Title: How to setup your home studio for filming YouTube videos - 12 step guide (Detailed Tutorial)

The second fill light simply has the reflector bowl attached and pointed forward at the ceiling at a 45 degree angle for bounced lighting to lighten up the shadow on the other side of my face. My ceiling and walls are all white color,
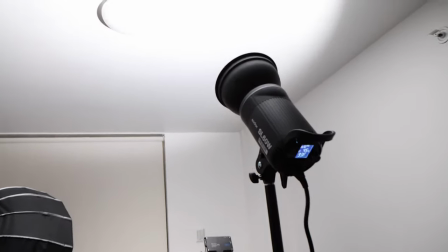20:45 so bouncing the second light on the ceiling provides overall even lighting and makes the lighting less contrasty, which I prefer.
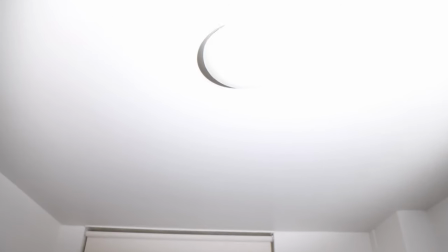20:52 For exposure values, I usually have the main light set for one f-stop higher than the fill light,
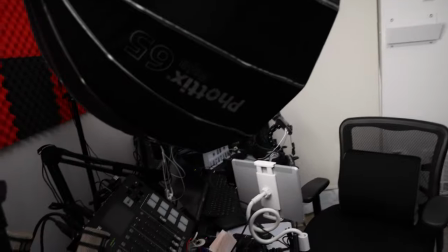20:59 so conversely that means the fill light is set for one f-stop lower.
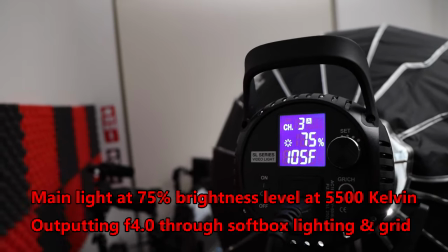21:03 So for example, I have the main light with the softbox outputting about f4.0 exposure at ISO 800.
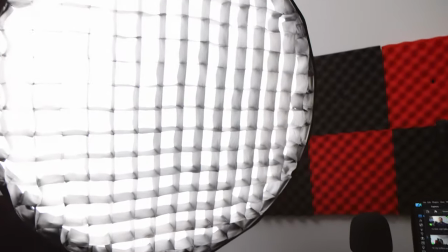21:11 For the second light as bounced fill lighting, the exposure value is about f2.8.
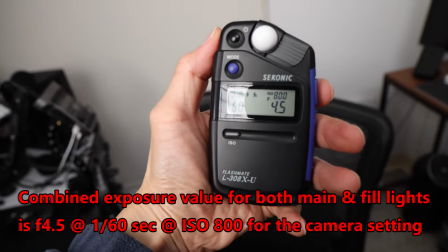21:16 The actual exposure I'm using for the camera is f4.5 at 1 60th of a second at ISO 800 while shooting in full manual exposure mode. If I need extended depth of field to show more background detail, I will increase the power on the main light so I can stop down to f5.6 and have the second fill light at f4.0. I generally shoot at ISO 800, but I can easily go higher to ISO 1600, which is no problem for the cameras I'm using. Sometimes I will decrease the lighting power to open up to f2.8 lens aperture if I want shallower depth of field. I know that shooting at f1.4 or f2.8 for that dreamy blurry background is all the rage nowadays. But for most of my videos, I generally need more depth of field to show background detail so I don't usually shoot wide open, even though I can if I want to. Regarding lighting ratios, some photographers prefer more dramatic lighting using a 3 to 1 or even a 4 to 1 lighting ratio. That type of lighting creates strong split lighting on the face. that high contrast lighting was made popular on the old marlboro cigarette billboard pictures whereby the macho
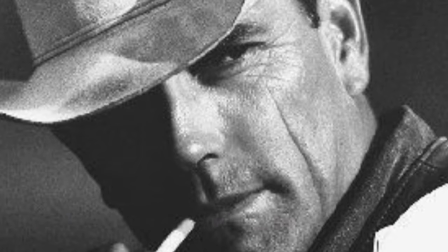22:31 cowboy with his 10 gallon cowboy hat looks extra masculine so i'm guessing high
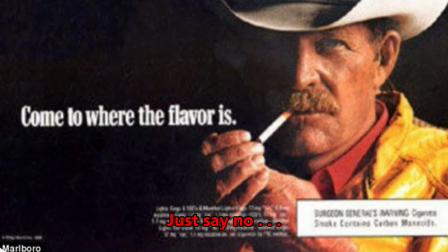22:36 contrast lighting is great for madison avenue advertising for selling cigarettes but not so great for lighting my own face also using high ratios for lighting women is usually not flattering so I would avoid that. So just stick to using a moderate 2 to 1 lighting ratio whereby the main light on your face is 1 f-stop brighter and the fill light on your face is 1 f-stop lower. That's what I call safe and flattering lighting for most people. Your mileage will vary of course.
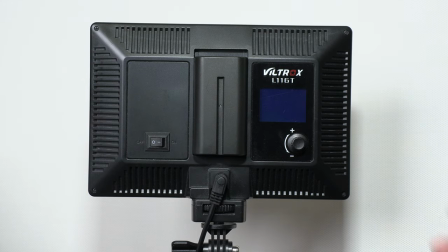23:08 As for the background light,
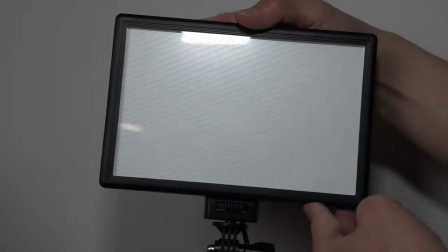23:10 I'm using the compact Viltrox L116T light panel that has an adjustable bi-color warm to daylight temperature.
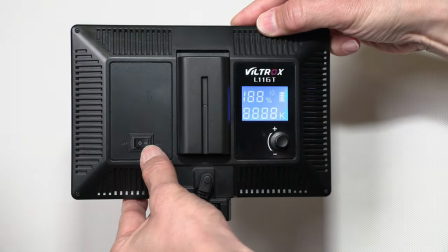23:18 I usually have the background light outputting about F4.5 exposure to match the combined exposure for the main light and fill light.
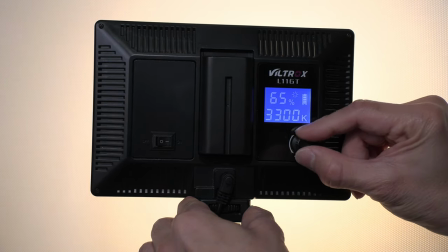23:26 I sometimes have the background light set to 4000 degrees Kelvin temperature
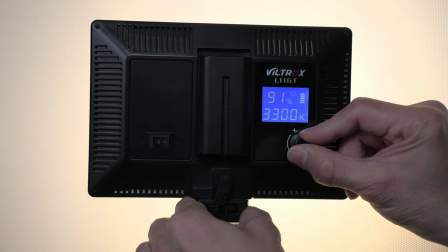23:31 to output a warm amber color to light the white curtain background behind me.
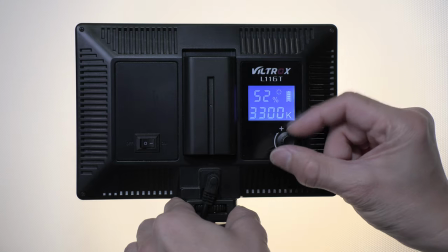23:37 The warm color light helps to add depth and separation from me and the background. And I like the warm tone color.
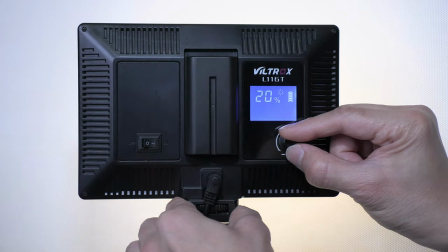23:43 I think it adds a nice touch to the background.
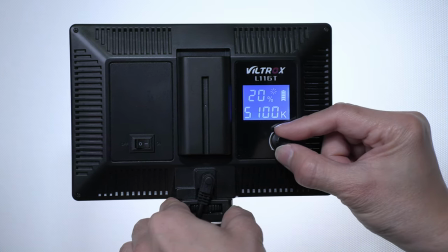23:46 But if I want daylight color, then I can set the Viltrox light to 5,500 degrees Kelvin to match the main light and fill light.
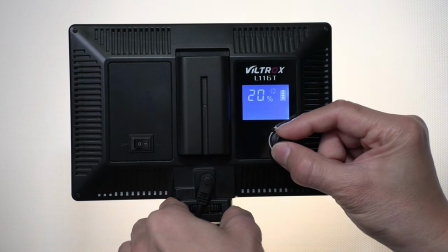23:54 The Viltrox light is also important to eliminate shadows on the background caused by the main light.
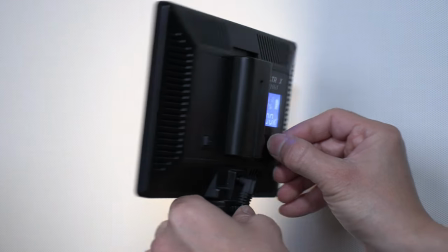24:00 Otherwise, the main light would cast a shadow of my head onto the background, which I'm trying to avoid.